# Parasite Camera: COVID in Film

Hey there, my name is Craig, and welcome to the first video in my series, COVID in Film. Here, I'll be discussing the 2019 film Parasite, directed by Bong Joon-ho.
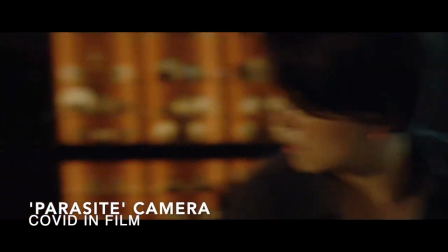In Bong Joon-ho's 2019 film Parasite, the director's camera enters the dangerous space of his characters' heads. In a 5-minute long sequence in the second half of the film, Bong utilizes the structure of a ghost story to frame the network of similarities and differences between three families, the Kims, Parks, and Ohs. So what I'm calling a scene here is actually part of a larger sequence, all of which takes place in the Park house,
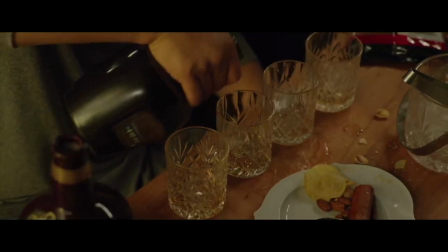[0:38]
spanning from the Kim family's drinks in the living room at 56 minutes to their escape from the home,
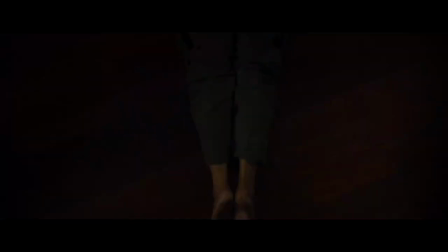[0:44]
which is at 1 hour and 32 minutes. So that's a 35-minute sequence. The scene that I identified is built around the track Japaguri. After a struggle between the Kim and Oh families, this scene shows the return of the Park family to their home, which forces the others into hiding throughout the house. Although the characters are physically separated, Bong utilizes cinematography, lighting, set design, sound design, and editing to construct a scary and supernatural sequence that allows the audience to see from each character's perspective. Bong's formal choices create danger and horror both inside and outside of the film. The scene begins by establishing the centrality of the dark stairwell in the Park's kitchen.
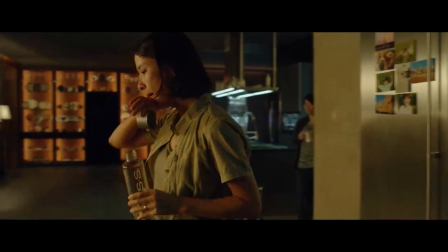[1:24]
Beginning with a medium shot of Yeon Kyo, Chung Suk enters the frame and the camera tracks them to the table.
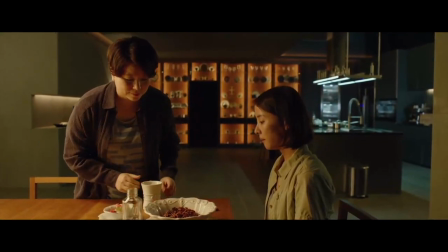[1:30]
With Yeon Kyo on the right and Chung Suk on the left, the frame is nearly centered on, below,
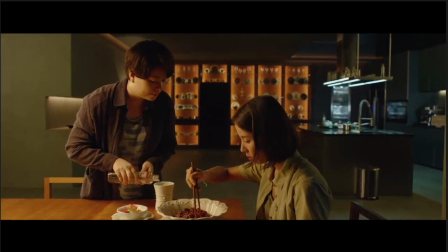[1:36]
the bowl of Japaguri, and dead center, the black rectangle which marks the upper end of the stairwell down to the basement. With Yeon Kyo's line of 여기 한우도 들었고 and Chung Suk's subsequent glance behind her to the black opening,
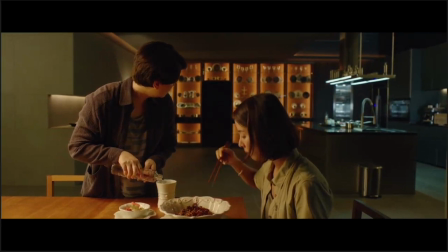[1:48]
the link between the food and the stairwell is reinforced, and the dialogue draws the viewer's attention to the meat in the Japaguri. In addition, the shot is fairly bright throughout the entire composition except for two places, the stairwell and the island area of the kitchen on the right. Instead of perfectly centering the stairwell, Bong includes the kitchen on the right,
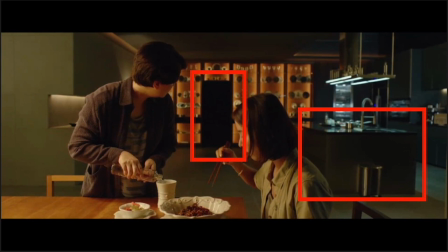[2:07]
and the darkness of these two locations further compounds the link between the food and the stairs.
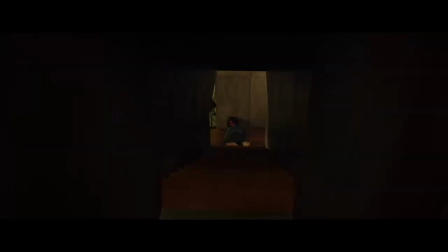[2:12]
This strange relationship turns sinister when we cut to a long shot looking down the stairwell at the motionless body of Moon Kwang. We hear Yeon Kyo ask, 고기 속까지 다 익힌 거다, 그지? and Chung Suk responds.
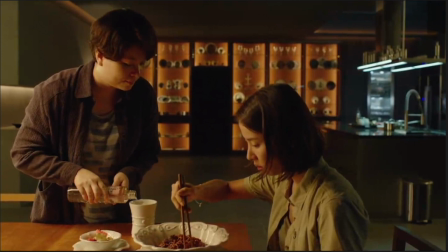[2:25] 믿으면 돼.
The Japaguri in the first shot, below the stairwell, becomes Moon Kwang's body in the next shot, literally at the bottom of the stairwell, as the editing and staging of these two shots reduce her to a pile of meat to be disposed of.
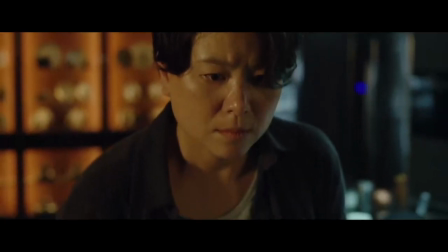[2:40]
For context, these two shots immediately follow the moment when Chung Suk kicks Moon Kwang down the stairwell.
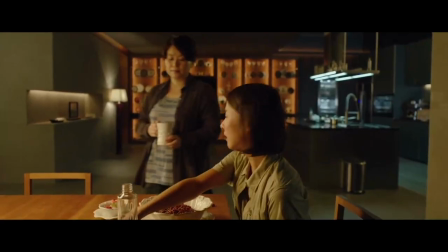[2:50]
Now, Chung Suk is offered the literal meat, perhaps as a reward-like manifestation of her previous cruelty,
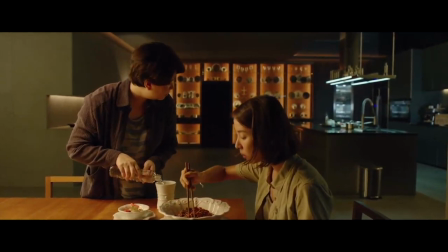[2:56]
as are Da Song and Dong Ik, but it is Yeon Kyo who ultimately eats it, and Ki Taek is tasked with disposing of the dead body. Then we enter the bunker for the second time in the film. Instead of continuing to push characters downward, the camera becomes trapped. While Ki Taek pulls Moon Kwang past the bunker entrance, the center of the frame remains pointed downward, this time on the next stairwell. Like so, Moon Kwang's journey, ever since being kicked by Chung Suk, is linear, as her body is seemingly pushed by the camera down into another stairwell.
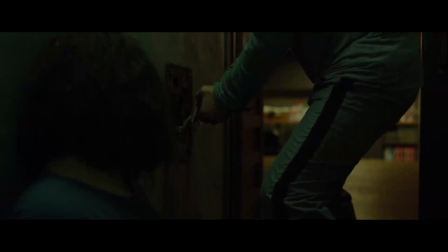[3:30]
However, in the next shot when Ki Taek begins to close the sliding door, the camera makes an abrupt switch across the line.
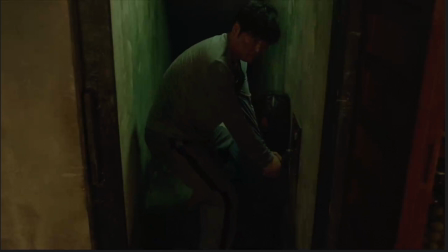[3:37]
In this case, the line between Ki Taek and Moon Kwang, as well as the line separating the camera from the stairwell,
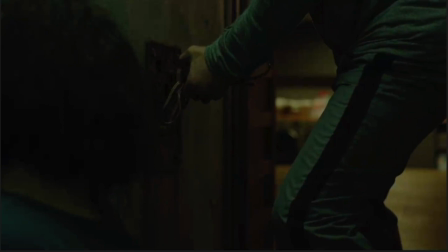[3:43]
now positioning the viewer next to Moon Kwang's head. From this perspective, the camera is also closed in. In this way, the director connects Moon Kwang with the viewer as we are both pulled downstairs involuntarily. While Kun Se's eerie song drifts in,